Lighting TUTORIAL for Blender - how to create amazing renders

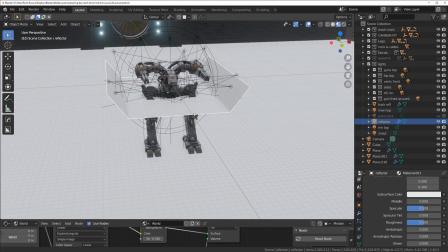12:16 Now, material on this one is non-metallic, because you don't want metallic on reflectors usually, although you could, but it's just going to become a bit more sparkly.
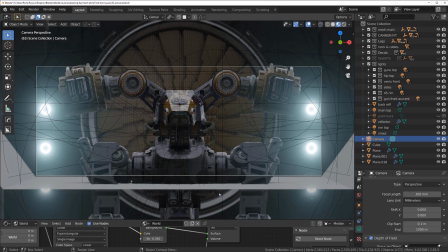12:25 So in this case, I just wanted something a bit more mild, so that's why I chose this one.
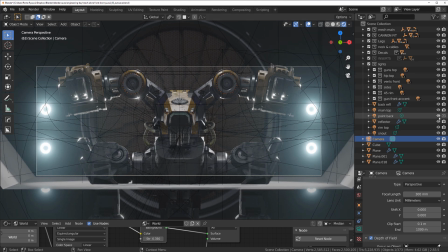12:30 There's one more light here, but I was using it for a different shot. You can see that's a little bit of a rim on the legs. You know, we can leave it on or off, but to be honest, I'm not really worried about this light.
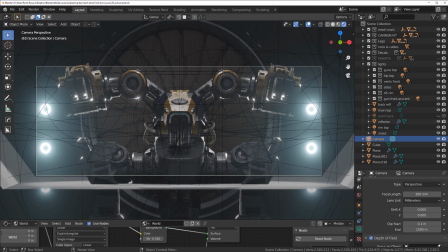12:46 This light doesn't really contribute to this scene. Now, this image is actually ready for render. You can see that the form is very well defined. It's on purpose darkish image. It's not a bright image. So if you can see now in the screen that this is a final render.
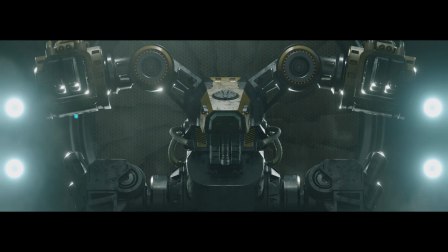13:02 So I can show you the before, right? That's a before, that's a raw render. And that's a render after editing.
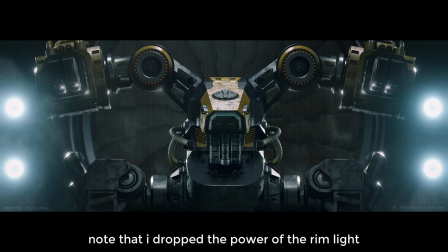13:08 I added a bit of color adjustment. I added a bit of contrast, you know, just fine tune it in Photoshop. But basically, the raw render was actually really, really good. In my opinion, it's pretty close to what I wanted to achieve.
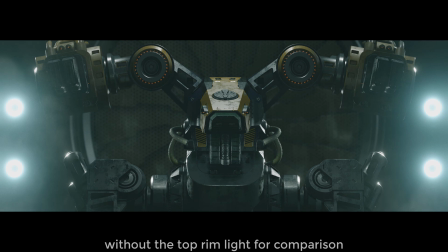13:22 And the most essential part was actually setting the light angles and also the light powers.
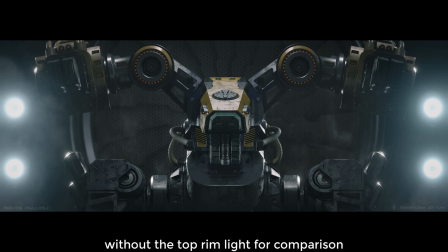13:29 I cannot give you exact numbers for the light powers, but the main point here is, if you notice, is that the rim light is really strong.
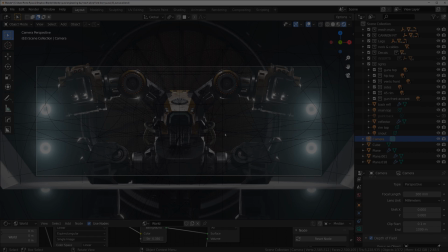13:37 And the rim light is strong because it defines the form. So the rim light actually is stronger than the key light.
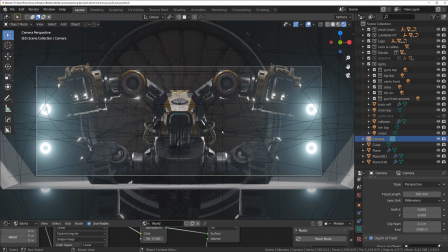13:44 And the key light is a top light. This is the key light, main top, right? Falling on the bot. See, without this light, all this form is lost, right? So I started with the main light, and then I started to move around and fill the scene with other lights.
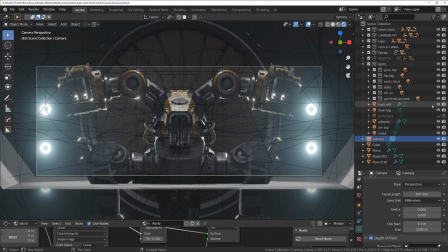14:02 So the main light from the top, then the rim lights, then the gun lights, then the leg lights and the side lights, and you're done. So you need to play with it, you need to try different things. But if you set lights for your scene,
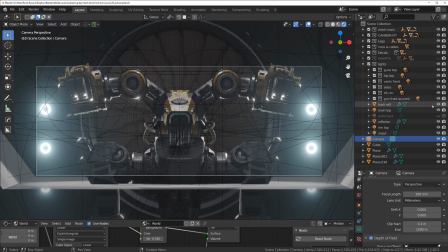14:17 make sure that you take some time with it and don't rush it, because creating, you know, like adding random lights or, you know, creating lights with add-ons, it can be good for a quick renders, but I would not recommend it for the portfolio.
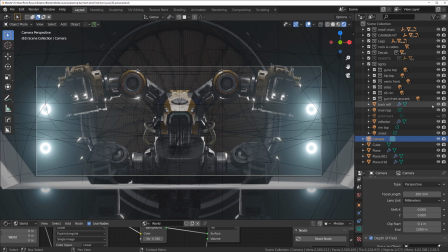14:33 You want to do it manually because you really want to learn where to put lights. And then if you use add-ons, yeah, you can actually tweak them, but you know what you want. But it's really important to learn how light works and what you really want to achieve, so you don't get this random effect,
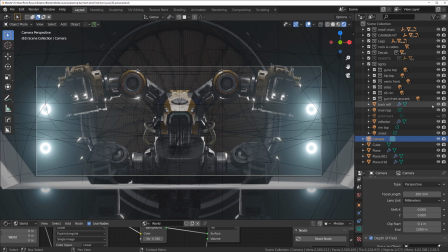14:51 you know, like people use filters in Photoshop and they just get lucky. But this is not the way to use filters in Photoshop. You need to know what they do. Then you can use plugins and you can adjust them to your liking because you know what's happening.
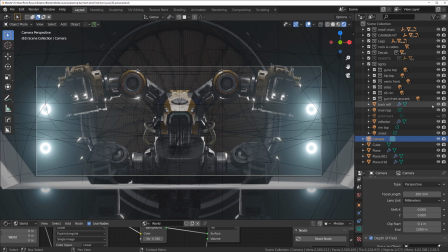15:07 So and this is like with using add-ons and but knowing what Vanilla Blender does. If you know the Vanilla Blender techniques, you can use add-ons because you know what Vanilla Blender, you know, how to do it in Vanilla Blender, but you use add-ons to make it faster.
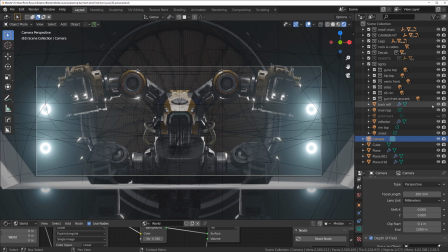15:21 But you need to know the techniques to understand, you know, what's happening behind the door, right? What's happening at the background, you know, what's the mechanics of it. So lighting is as important or maybe even more important than modeling,
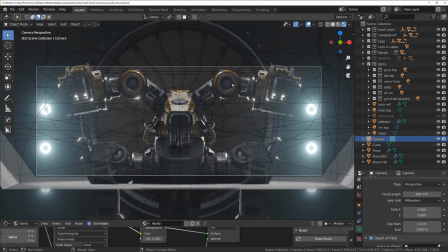15:41 because like in real life, you can have an average looking model, but with a good light, you can make her look amazing. And you can have a stunning model, and with a shit light, she's gonna look like shit. So lighting is exceptionally important.
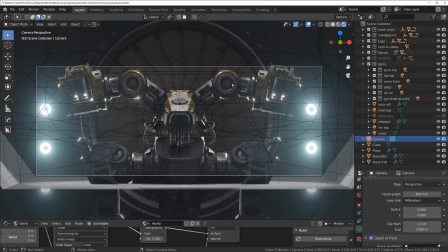15:57 You can make a average model looking really, really good.
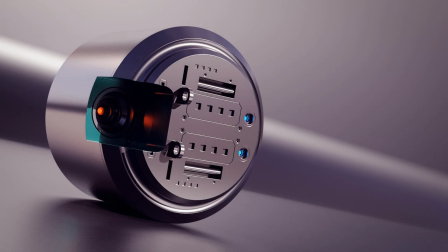16:02 Like, look at this solenoid. This is a solenoid I created like a first week or 2 weeks of learning, Blender. I was learning from Master Z on 1001 videos, and this was like one of the first things I actually constructed.
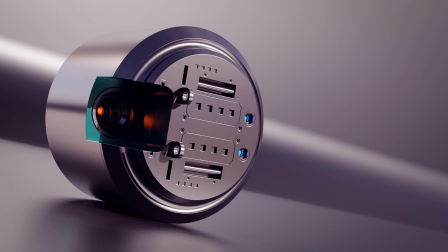16:17 And I spent like 2 hours rendering because I didn't know anything about cycles, about lighting, you know, and I just playing with it.